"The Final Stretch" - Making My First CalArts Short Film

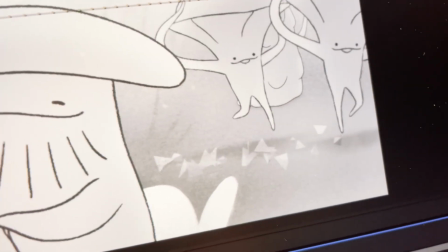244s
And also particle effects that I just learned in After Effects, and how do I get those to be in front of and
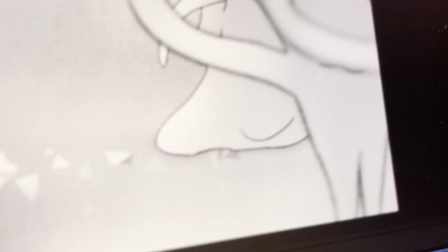251s
behind the characters, like whenever they need to be. Slight warp when the goop person goes over it.
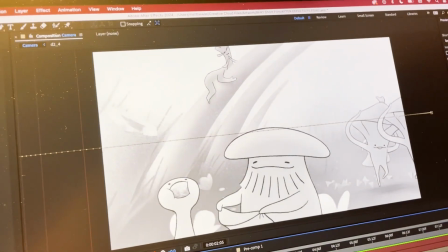258s
Crazy stuff. I have a layer for when the running characters are in front,
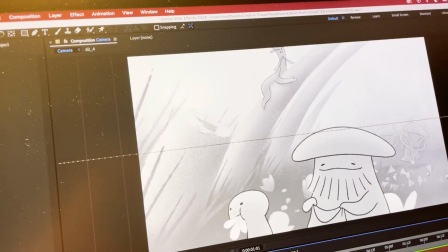266s
and a layer when the running characters are behind. It's just like, I got like 2 layers of these guys,
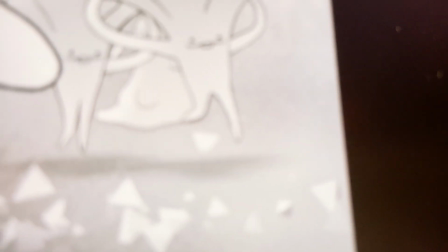273s
2 layers of this effect just for this one particle to go in front of the character.
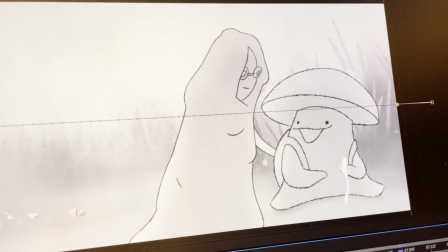279s
And I have so many things just going on in this scene.
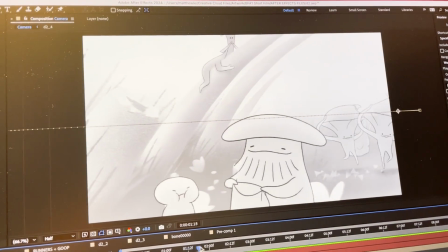284s
So this is definitely the most complicated compositing shot. Quick update, I just met with my mentor way too late because they gave me some advice on just like painting specifically the bird and the grass. which was pretty good advice. It's just kind of late. It's not the mentor's fault. It was my fault for not scheduling an earlier meeting with my mentor. But yeah, I think as far as implementing goes, I think I'll just go ahead and do all of the other shots first, and then if I have time after I finish my film, I'll go ahead and address those. So I will finish my film first, and I have time after, then I shall address these concerns.
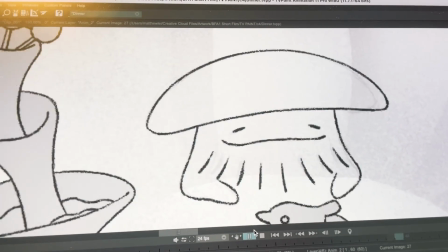335s
I hope somebody notices that this is very much a reference to Nathan from Drawfee. That's an Easter egg for very specific people. Finally made my way to the crowd shots! Also nearing spring break, but I'm excited, and on an unrelated note, if anyone was wondering who my favorite character in my short film is, it's this guy.
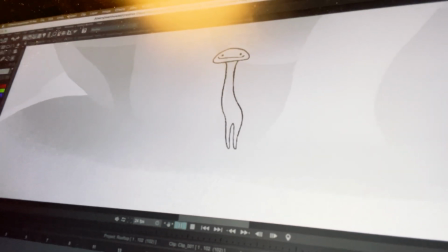364s
It's this little man. He's so silly looking! So, something happened. I finished all my shots. Hooray, woohoo.
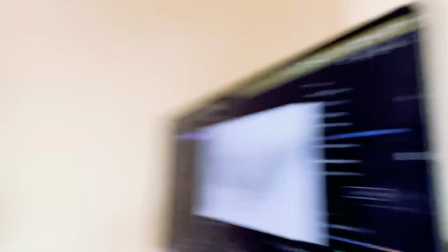379s
Bad news is, so this scene is actually a little, longer than it's supposed to be, and by a little bit, like, twice as long as it's supposed to be.
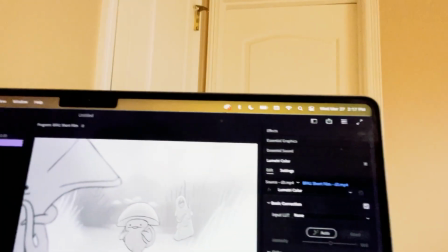391s
So what I ended up doing was, I just, had it fade in to this shot, because I was having kind of the feeling that that shot was dragging on a little longer than it was supposed to, which makes sense, because it was longer than it was supposed to. But so I just turned it into a fade and hope that no one notices. So if you thought that was intentional, keep thinking that, because it was.
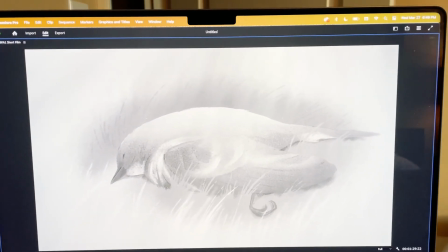416s
And with that, I present to you the final touches!
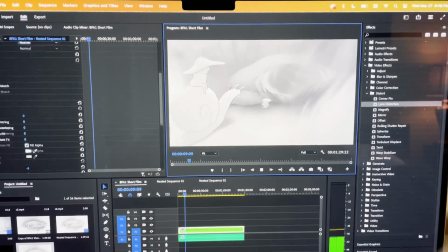422s
I added a blur effect,
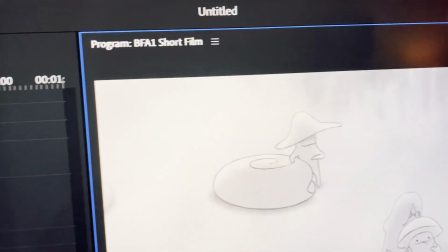426s
just a little bit of blur around the edges, so things around the edges get kind of fuzzy.
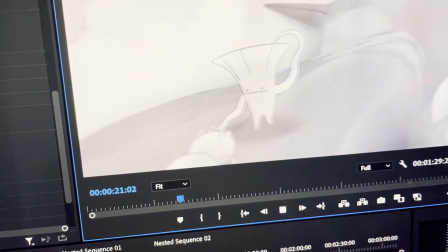433s
I also added a little bit of a light vignette, barely noticeable.
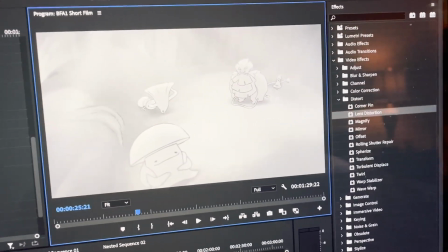439s
And then the thing that I was a little caught on was the curvature.
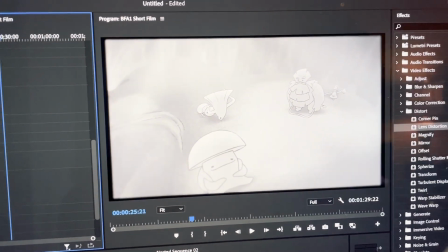443s
So this is without curvature, and this is with curvature.
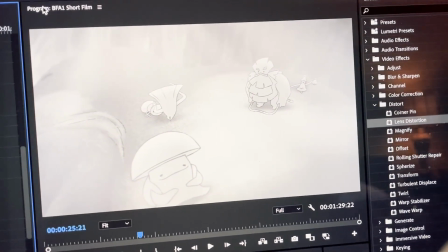449s
So it just kind of gives it a sense of three-dimensionality, adds a little bit of a warp around the edges of it, just very subtly.
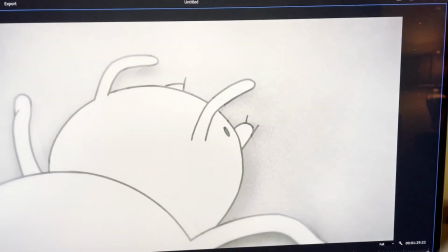458s
I had to shift a few things around because some of the things were a little too close to the
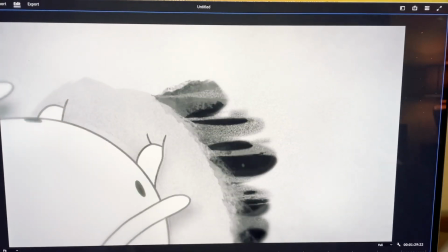464s
edges or just cropped off when I did the warp, so I had to go in and just kind of edit some of the shots.
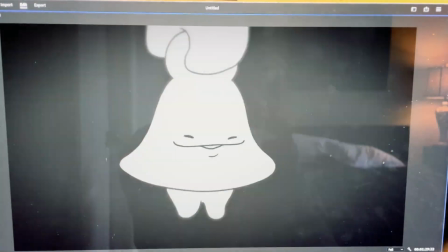469s
The post-added edits really make the film. I like this shot especially.
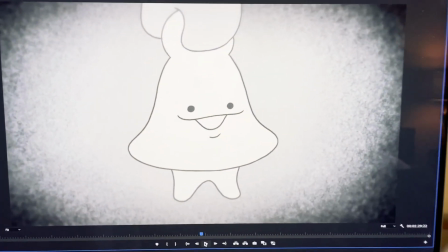475s
I feel like the blurred edges really give this one, which was previously felt kind of flat to me.
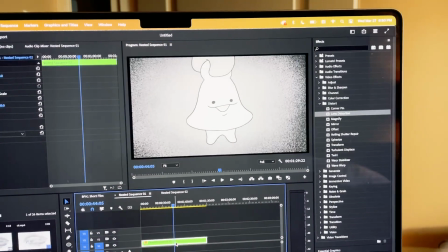482s
It kind of looked like this.
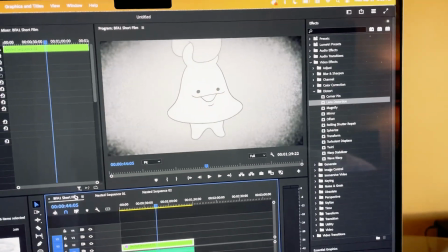483s
Felt a little flat to me, but then once I added all of the effects, it really gives it more depth.